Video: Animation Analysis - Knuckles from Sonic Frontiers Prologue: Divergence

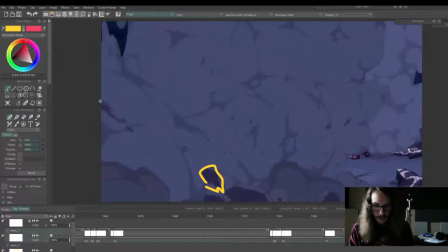49:53 All these different layers of special effects happening, creating more depth and power.
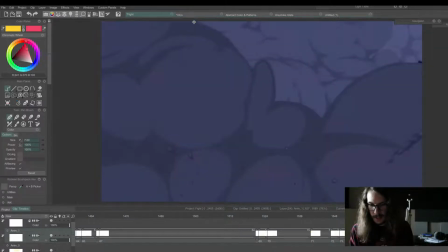50:02 And then this is a transition.
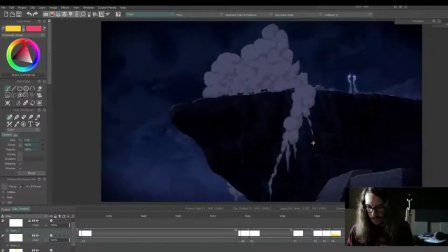50:12 I don't need to write that. Smoke transition that goes into the next scene. This cut right here. That framing there.
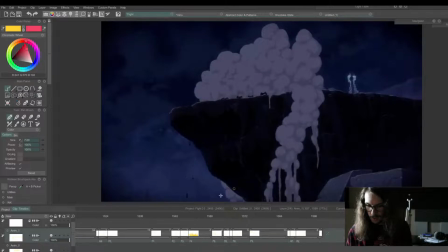50:27 we start to see some of the mountain falling apart. And just pay attention to the speed. So it's falling really slow. Whenever you have really big things like a giant wave, you want the spacing to be really close together.
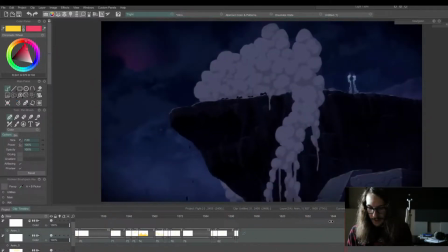50:46 If this was going super fast, it would feel lighter. Heavier things move more slowly. So let's just check this out here. There's the top. Where's the bottom? There's the bottom. Okay.
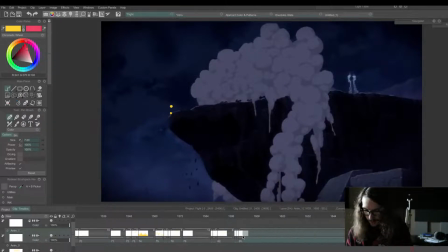51:08 So that's the amount of distance that was traveled.
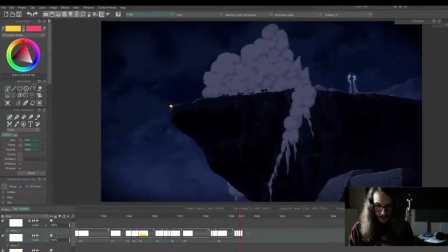51:14 Hardly anything, but we feel it. We really feel this. So let's check out. So
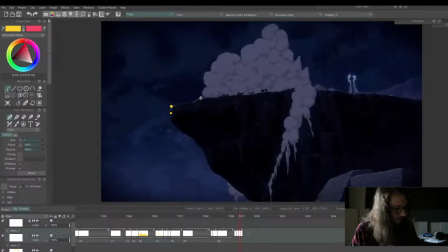just write a note so I don't forget.
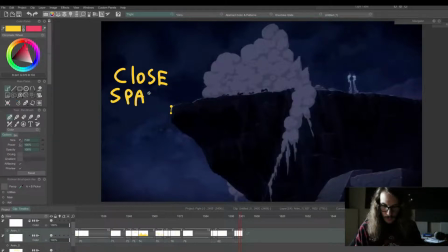Hold up.
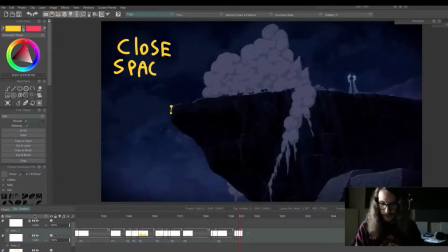52:07 This also kind of looks like the Lion King thing. That mountain in the Lion King. Close spacing. Wait. Wait, don't go.
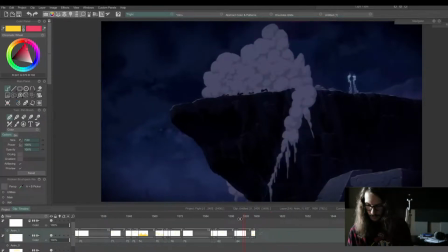Whoops, hold up.
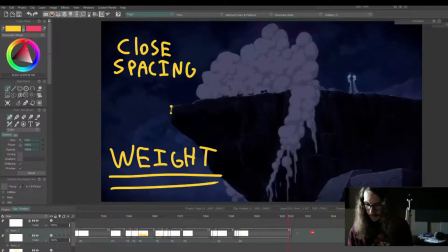52:36 And of course the smoke keeps this scene alive. And you'll notice like the background smoke's not moving as much.
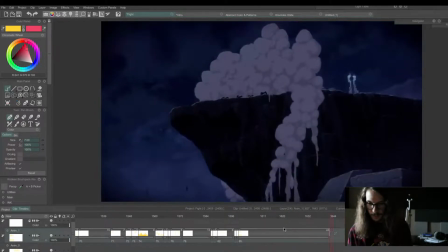52:44 You have some flashes of lightning in the background, creating to this sinister feeling.
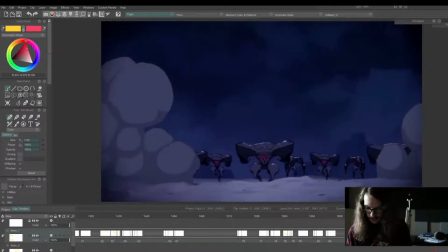52:50 And then these guys are all running for dear life. And you'll see these characters are offset in their motions. So like one will move, the other will move.
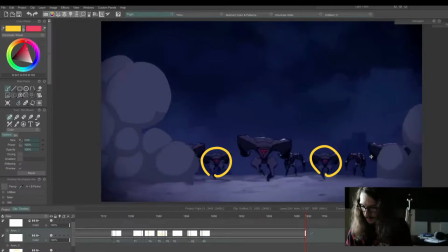53:07 So these move, then the rest of those move. So I'll just separate these. This is how they're animated.
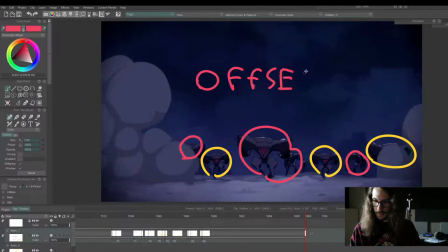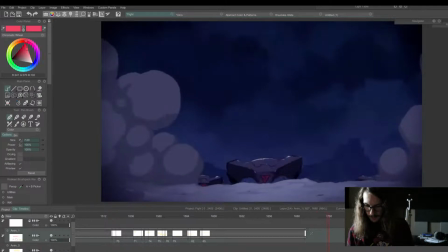53:28 And then we have this last guy coming up, hoping he can survive for dear life.
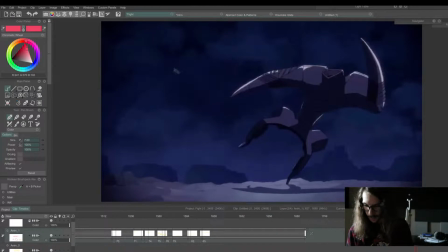53:33 Cool pose. Oh, nope. Oh, gets hit in the face with a rock. Look at that.
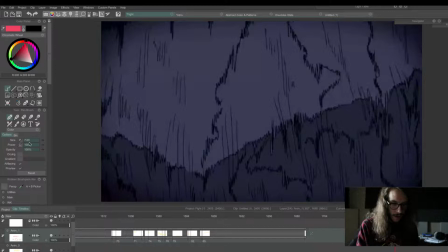53:39 That rock covers the whole frame here.
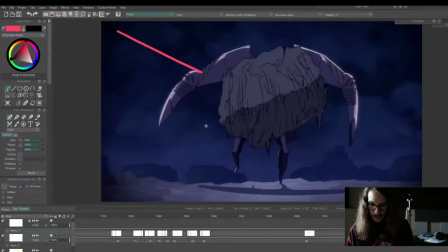Boom.
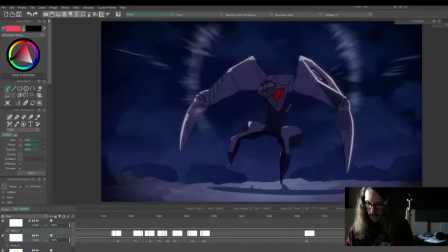53:53 And then we get this.
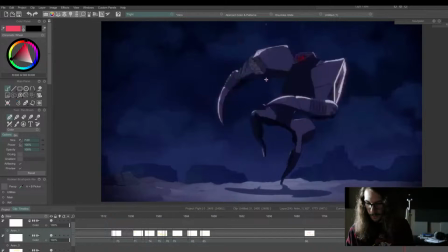54:04 The rock kind of goes off and like a falling ball, going whoa, all the way down. That's cool.
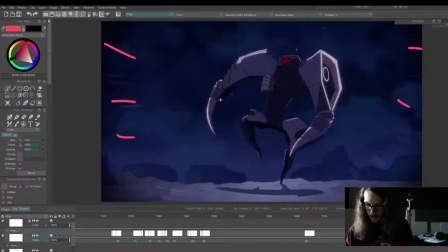54:19 So after it hits them, I'm just gonna do this.
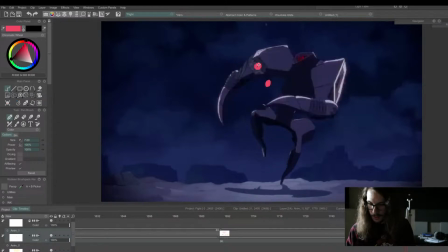54:32 Draw out these key poses here so you can see the spacing on this rock.
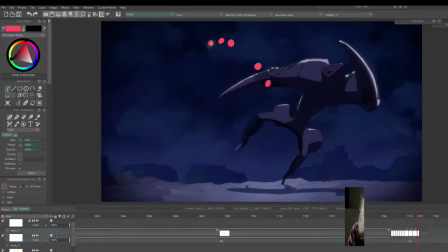54:42 So as the rock comes up to the top, it slows down and then it starts to arch downwards and pick up speed again. And it's kind of going off in the distance here, getting smaller and smaller.
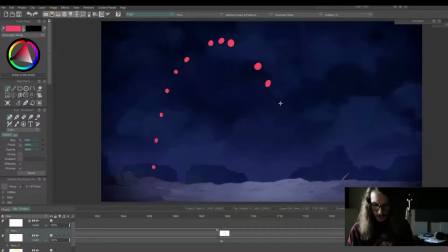54:57 That's the spacing of that scene.
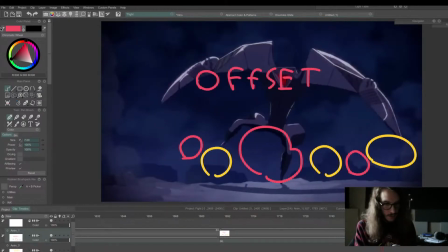55:01 And I'm gonna draw the arc so you can see how this
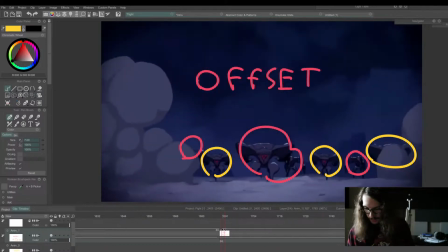55:10 how things that move in arcs, they don't move in straight lines normally, unless it's like a robot.
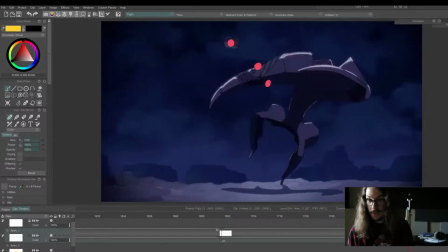55:16 But most things in nature move in these kind of arcing type patterns and shapes. It's kind of figure eight shapes or just arc type shapes. And you'll see here, as I link these up exactly what I mean.
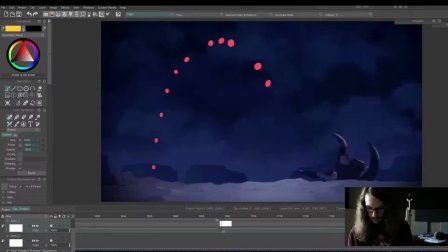55:36 Oops. So yeah, you just connect these like this. And if they were animating that rock, they'd probably draw a shape like this first on its own layer,
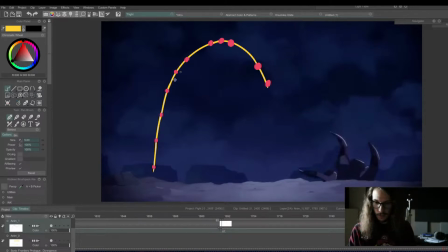55:55 and then animate the points of the rock along that path of motion there.
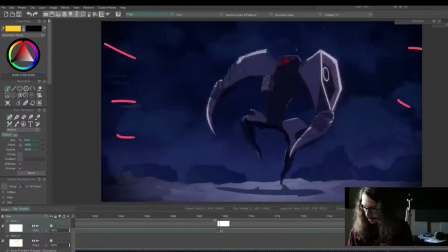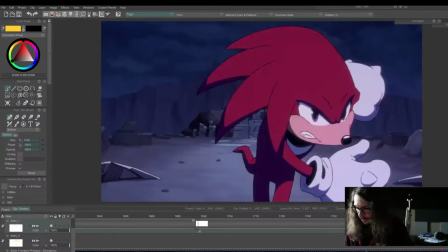56:18 And then his pose follows through from the last from his action. So he still has his arm like he just threw it.
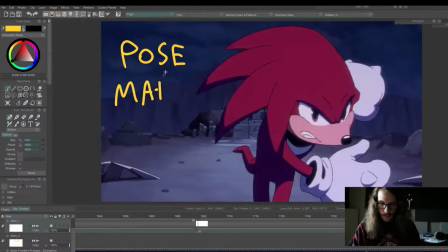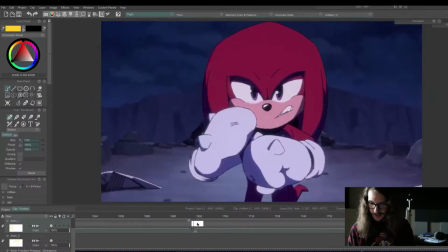56:52 And he starts to come up, does a little satisfied type of look here, like it's all in a day's work.
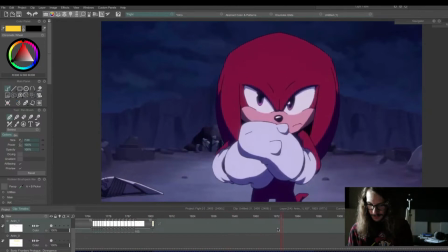57:03 Pops his knuckles. I like that detail.
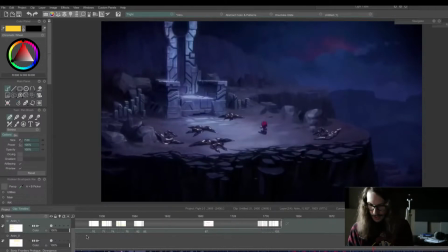57:07 And boom, turns around and says something to himself.
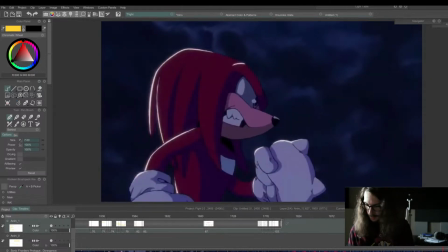57:15 Some strong poses in here.
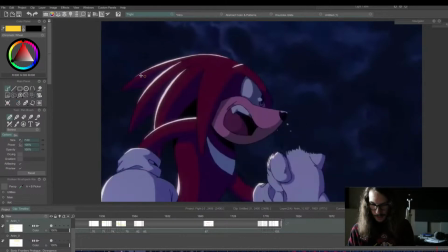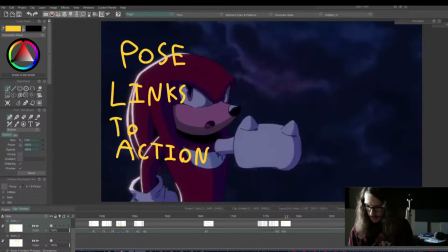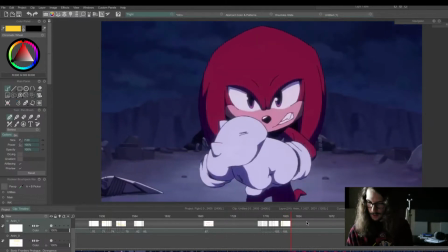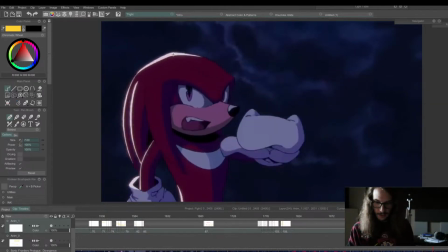57:35 And then you can see these highlights that are animated help separate him from the background.
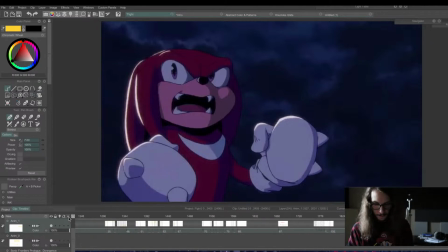57:44 He would be too dark if he didn't have those really vibrant highlights on there.
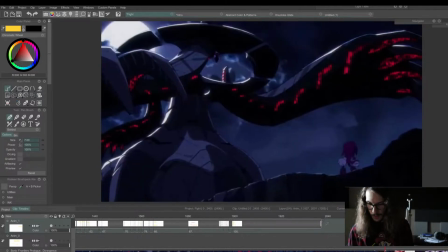57:50 These changes of expression, boom. And then here, this is the staging. This is big against small to show that Knuckles might be a little bit outmatched here.